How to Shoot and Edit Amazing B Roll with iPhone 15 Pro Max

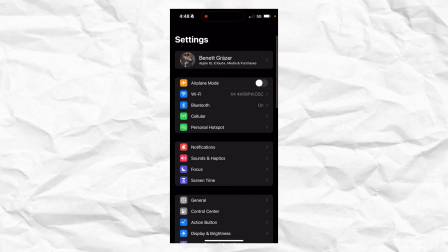301s
And to do that, head over to settings and then go to camera,
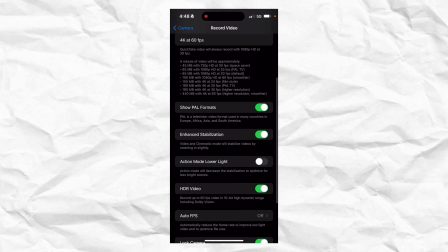306s
and then in record a video you'll see lock white balance.
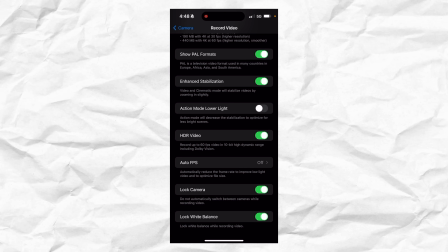312s
Also, you want to enable enhanced stabilization. This way, when shooting handheld, your videos won't look that shaky.
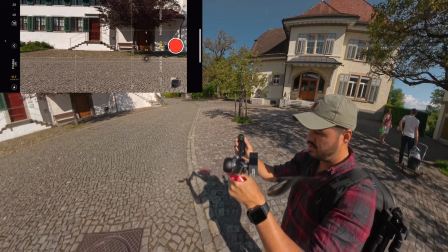319s
And when you head back, you also want to enable grid as well as level. You'll see that as I sort of rotate the camera,
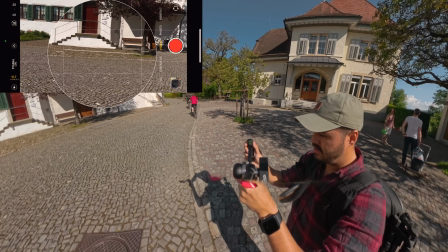328s
you'll see that the leveler will appear, and when it's yellow, you'll then know that your camera is level.
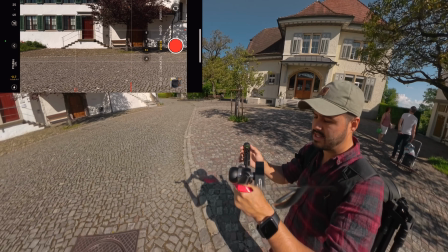334s
You can also see the rule of thirds, which divides the image into 9 parts, and I'm gonna talk more about how to frame your shot later in this video.
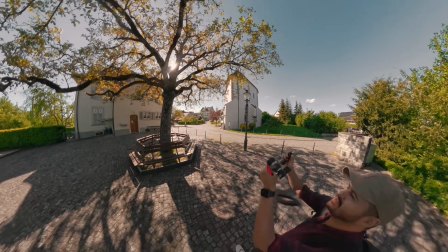342s
So I'm now gonna create the opening shot, which I think this will look really nice.
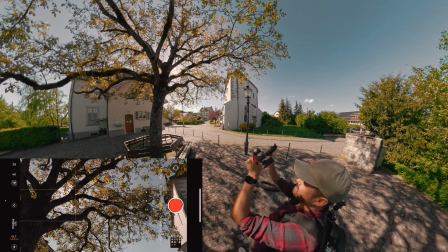347s
You can see that the sun is peeking from behind, and I'm gonna use the ultra wide angle lens for that.
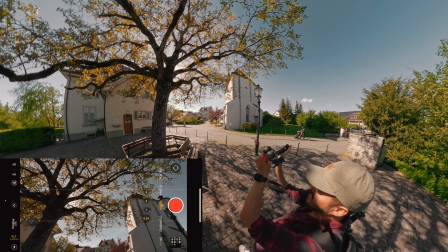354s
I'm gonna set it to 60 frames per second, tap hold to lock focus and exposure.
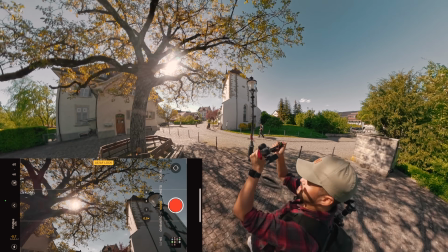359s
And then I'm gonna slowly circle around the tree. All right, so let's do that and action.
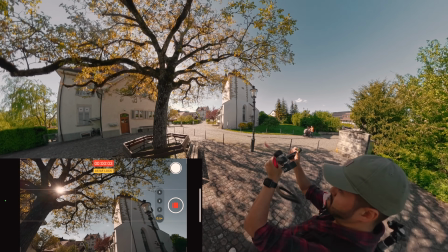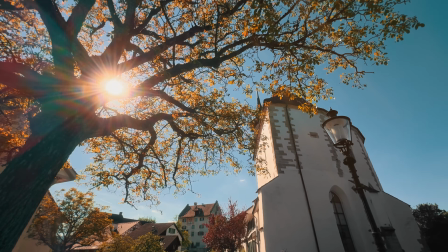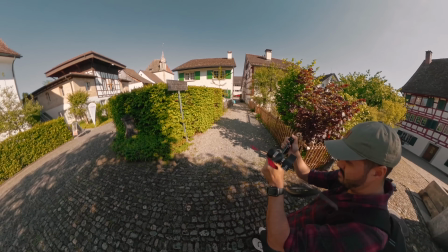379s
So I found this sign, which I think looks nice to include in our video. What I'm gonna do is create a push-in shot for that.
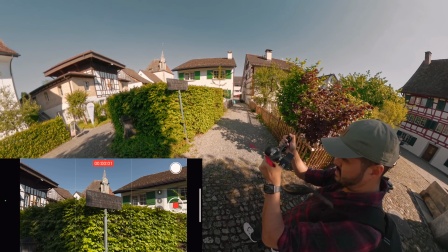387s
So I'm gonna slowly push in
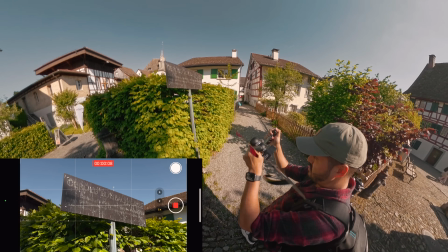394s
to let the viewers focus their attention on the sign.
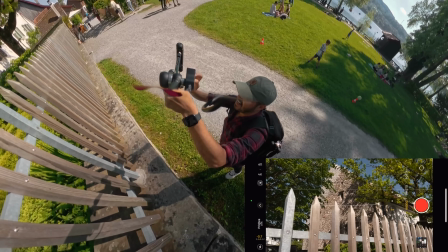400s
So this is also an interesting shot. I'm standing behind the fence, which creates some nice foreground.
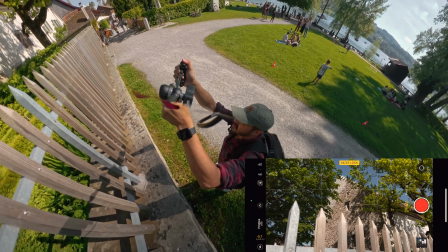408s
Gonna tap hold to lock focus and exposure. I'm gonna start recording and then create a sort of slide shot.
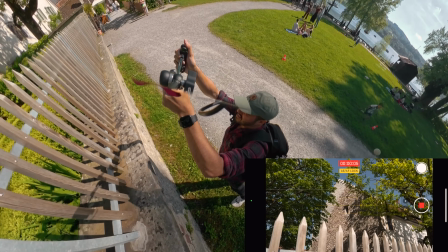419s
And that was it.
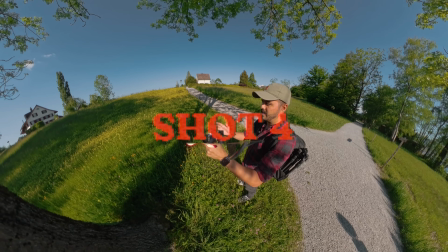424s
Now, a tip I have for you is to develop an eye for composition. And you can start by using the rule of thirds.
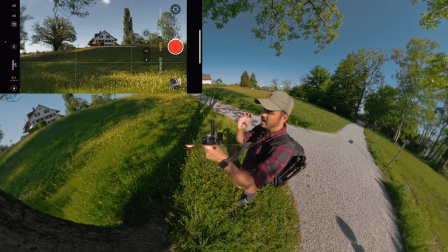433s
Now, a lot of beginners like to place the object in the center of the frame. In this case, this would not look that bad. It can get boring. What I like to do is place the object on one of the intersections.
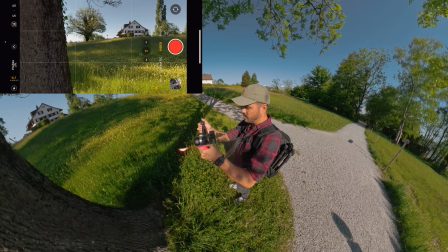448s
In this case, I would place the house more to the upper right and then use this tree as foreground,
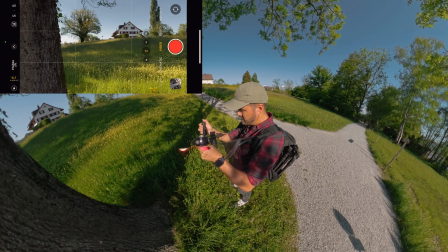456s
which creates depth. And to me, this looks like a nice balanced image. The goal is to distribute the elements in your video so that it looks pleasing to the eye.
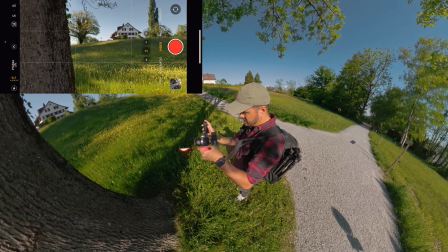467s
I'm actually going to create a little bit of camera movement. And again, before we start, I'm going to set and lock the focus and exposure on the house and start recording.
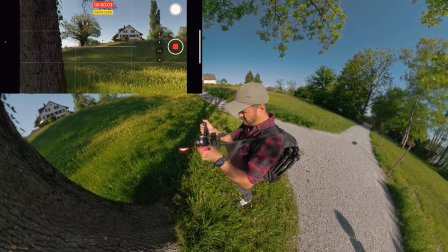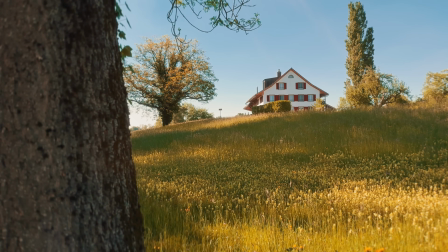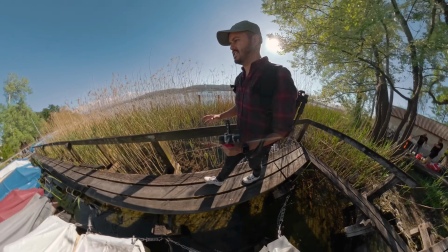485s
Now, something else I want to include when setting your composition is to look for leading lines.
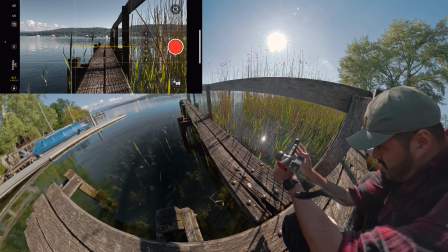492s
All right, so this is a nice example. When you have your viewers looking at the video, their eyes will be directed to the center of the frame.
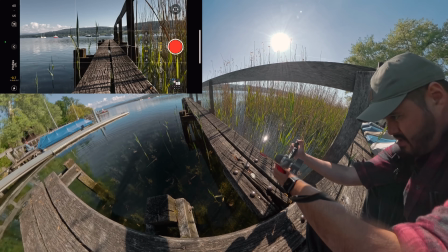500s
And you also have these leading lines which help do so. What I'm going to do is create a crane shot and then slowly move up with the camera.
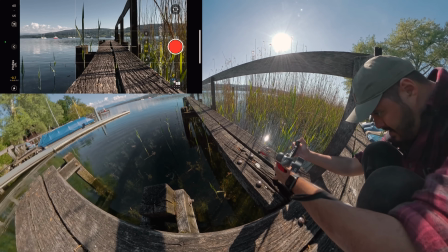509s
And action.
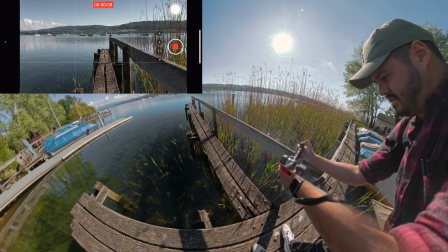516s
All right, that was nice.
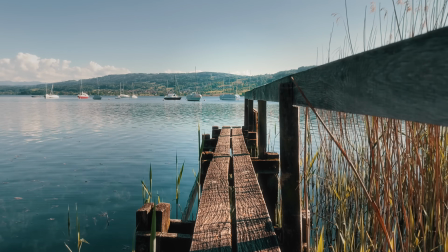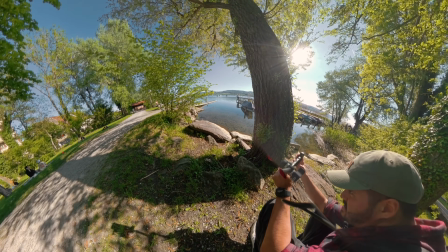524s
What I'm also going to include in my video is an animal, a rubber ducky.
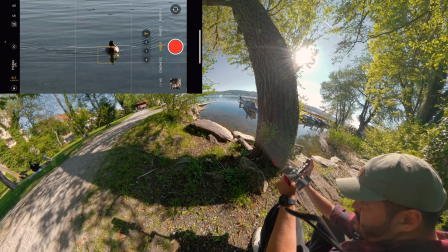530s
So I'm going to set and lock focus and exposure on it, and I'm going to start filming.
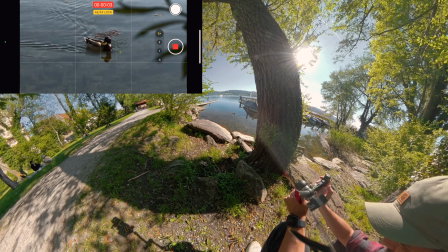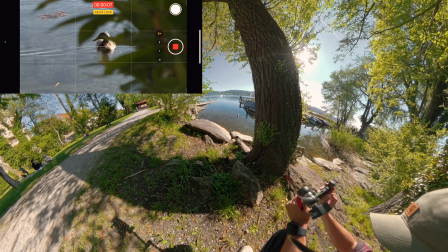542s
Nice. We have some nice foreground too.